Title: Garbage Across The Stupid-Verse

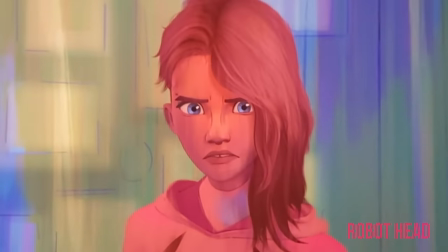1263s Because I quit. That means... You are made of stupid.
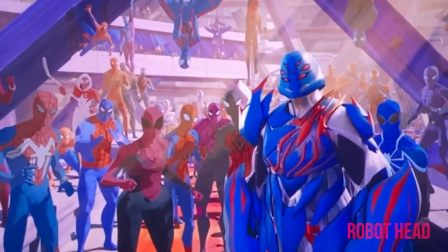1271s
This huge setup, thousands of spider brains working together to protect the all-important canon while people die,
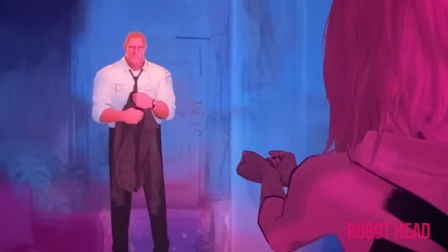1277s
and Gwen's dad just saves himself by resigning from his job.
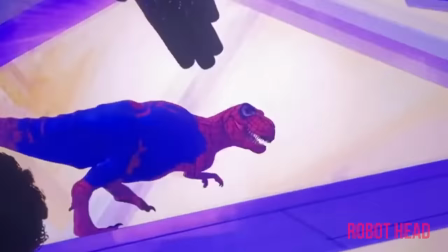1282s
Oh man, not one of these amazing spider people, cats, dinosaurs, cars, or even our genius antagonist thought of that.
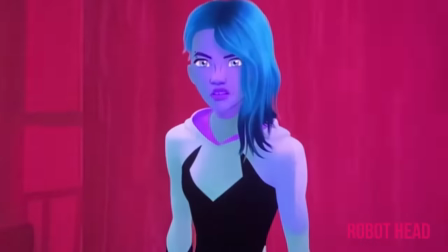1290s
Just quit your job. Idiots.
Woke! Woke!
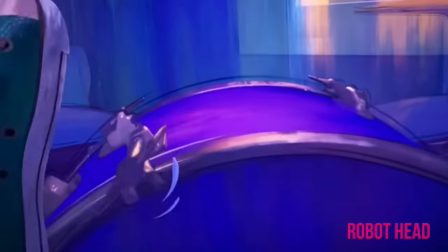1296s Party.
Allegories are interesting in movies, aren't they? The idea of criticizing the world or getting a message across without being too literal or blatant is a fascinating way to be creative.
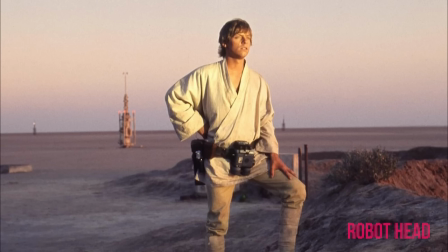1305s
Star Wars was an allegory for the Vietnam War, Gravity about childbirth,
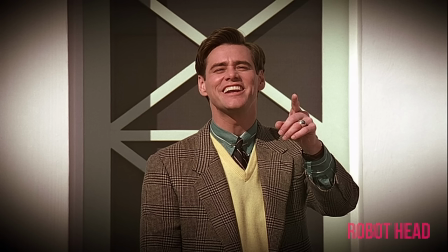1309s
The Truman Show about reality TV obsession, and how real people are dehumanized by consumer audiences.
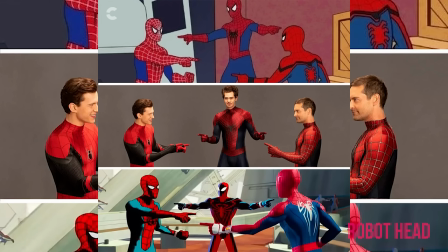1315s
So yes, some are very obvious, but some people just don't see allegories in stories. Their brains aren't wired that way.
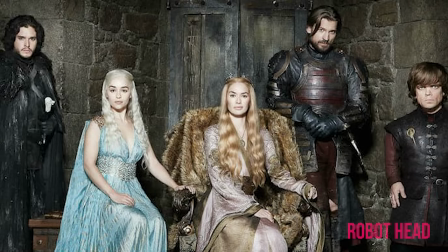1321s
George R.R. Martin has said that Game of Thrones is an allegory for climate change, but some people will never see that, they just see it as an entertaining story.
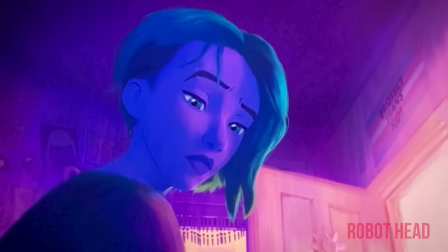1330s
And allegories work especially well with children. They don't catch on to the underlying meaning, but they can be directed to a certain way of thinking.
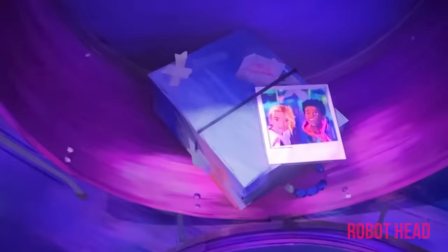1336s
Now, if you were writing a kid's movie and wanted to talk about certain issues, well,
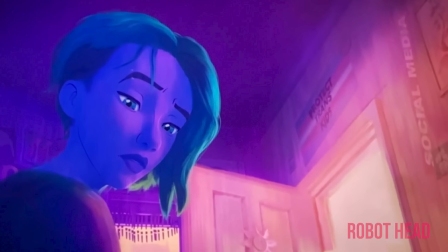1340s
you could just put up a big-ass sign in your film that's blatantly put directly where the eye will go and make sure it's up long enough for the kiddies to read.
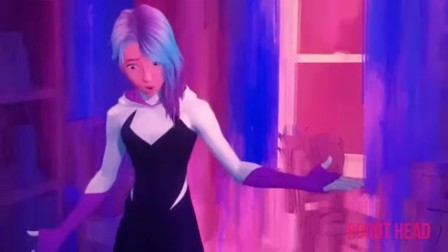1346s
But if you really want to dig down and get into those little kids' inner thoughts,
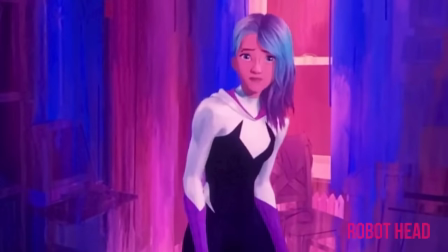1350s
you'd make a huge part of your film focusing on what it means to be accepted for who you truly are,
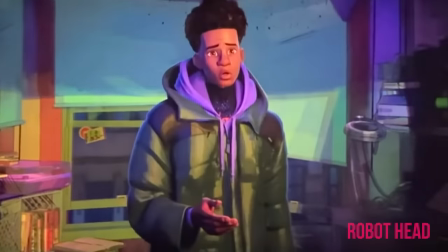1356s
especially when it comes to parents.
I know you know I've been lying to you. It's because I thought if you knew, you wouldn't love me the same.
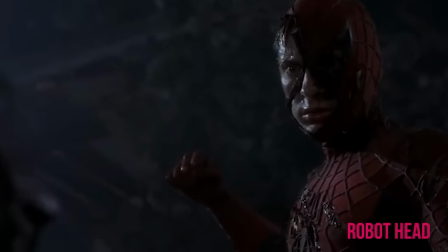1363s
Spider-Man was always protective of his identity to protect his loved ones and himself,
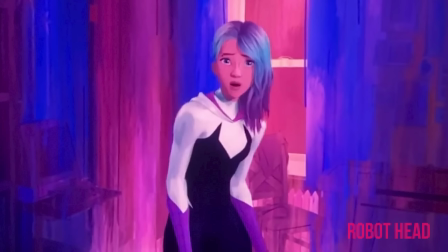1367s
but now it's more about whether their families will still love them once they expose who they really are.
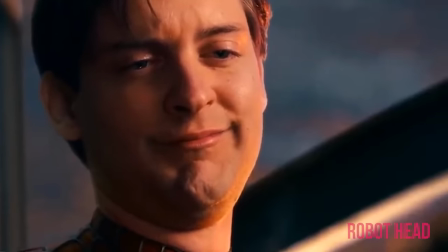1372s
I don't think Peter Parker was ever questioning his family's love.
What do you want to tell me? You gotta promise nothing's gonna change.
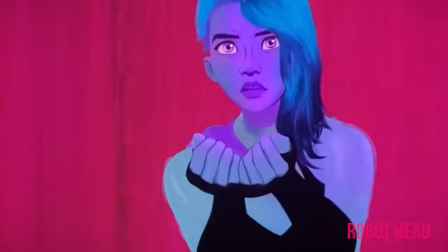1379s Papa, I will always love you. You gotta promise.
This film wants to really drill home that your parents need to accept your true self, no questions asked.
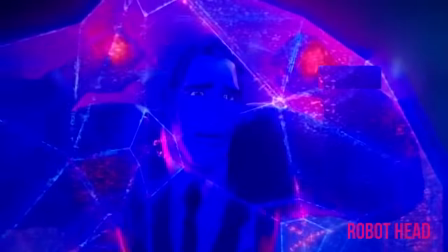1386s
Even if that means quitting your day job. And if they don't support you 100%, then go off and live with people who will accept you for who you are.
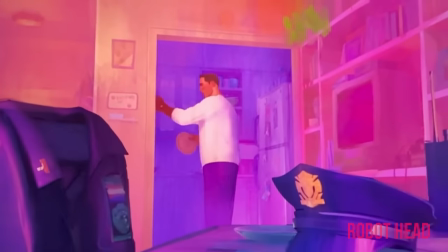1393s
Yeah, so f*** you, Dad.
Till I find the Spider-Woman.
Even Dad's rocking the flag badge at work.
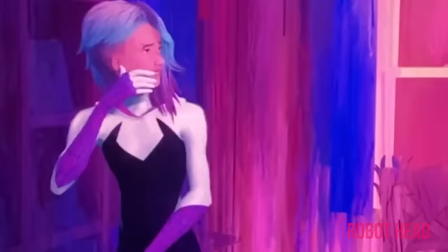1399s
Yes, this film is a huge allegory for coming out. And just in case you were missing that.
And they can only know half of who I am.
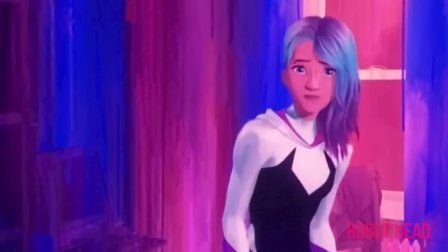1406s
The filmmakers lean heavily on a certain flag's color palette to make sure the kiddie's subconscious is connecting those dots.
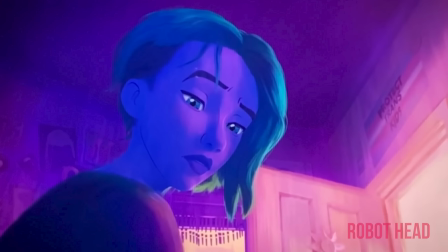1413s Woke! Woke!
Oh, and if you think the color palette that was chosen for these scenes is just a coincidence, then I've got some lovely bridges I'd like to sell you.
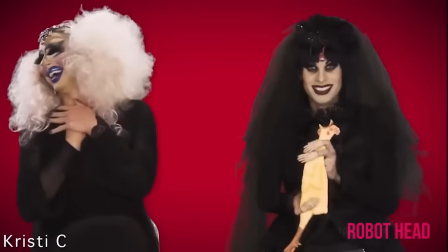1421s Bow! Who cares?
And I'm not the only one that was sitting in the cinema reading this message loud and clear.
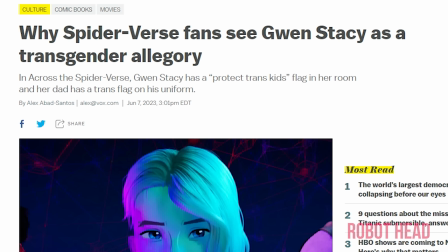1427s
The members of a certain group have been very excited about the message the movie was sending.
Where my people at?
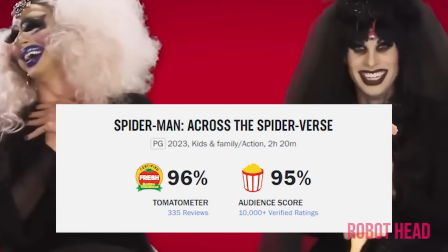1433s Where my people at?
Now what do we have here? Oh boy, that's going to go down well. Selling trash to the public has never been hard.
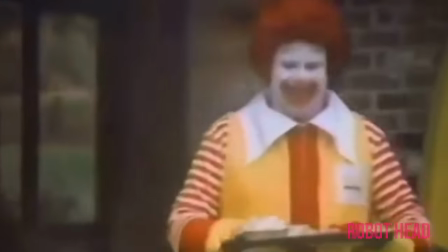1440s Don't worry, I know where there's more. McDonald's. Chicken McNuggets are fun.
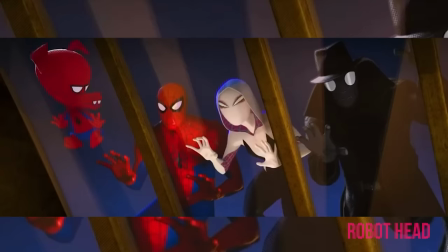1446s
So after really enjoying Into the Spider-Verse, to say I was disappointed in this movie is a bloody understatement.
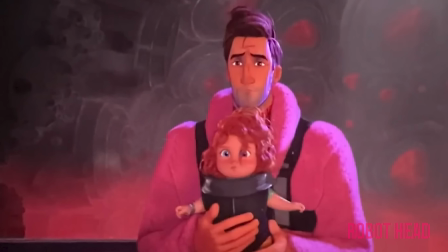1451s
I hated this movie. It's obnoxious, way too long. It pushes its agenda way too hard, which is a shame, because a lot of these characters could have been great.
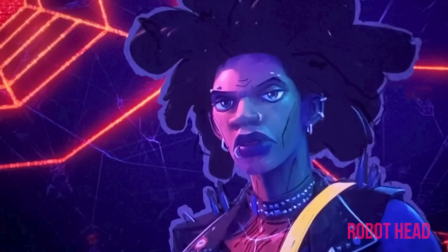1459s
A lot of the animation looked fantastic, and the voice actors did a great job. They're all just stuck in this stupid woke piece of crap.
Where you can all stand around and each other off while you tilt your head backs and go, woke, woke. We've met.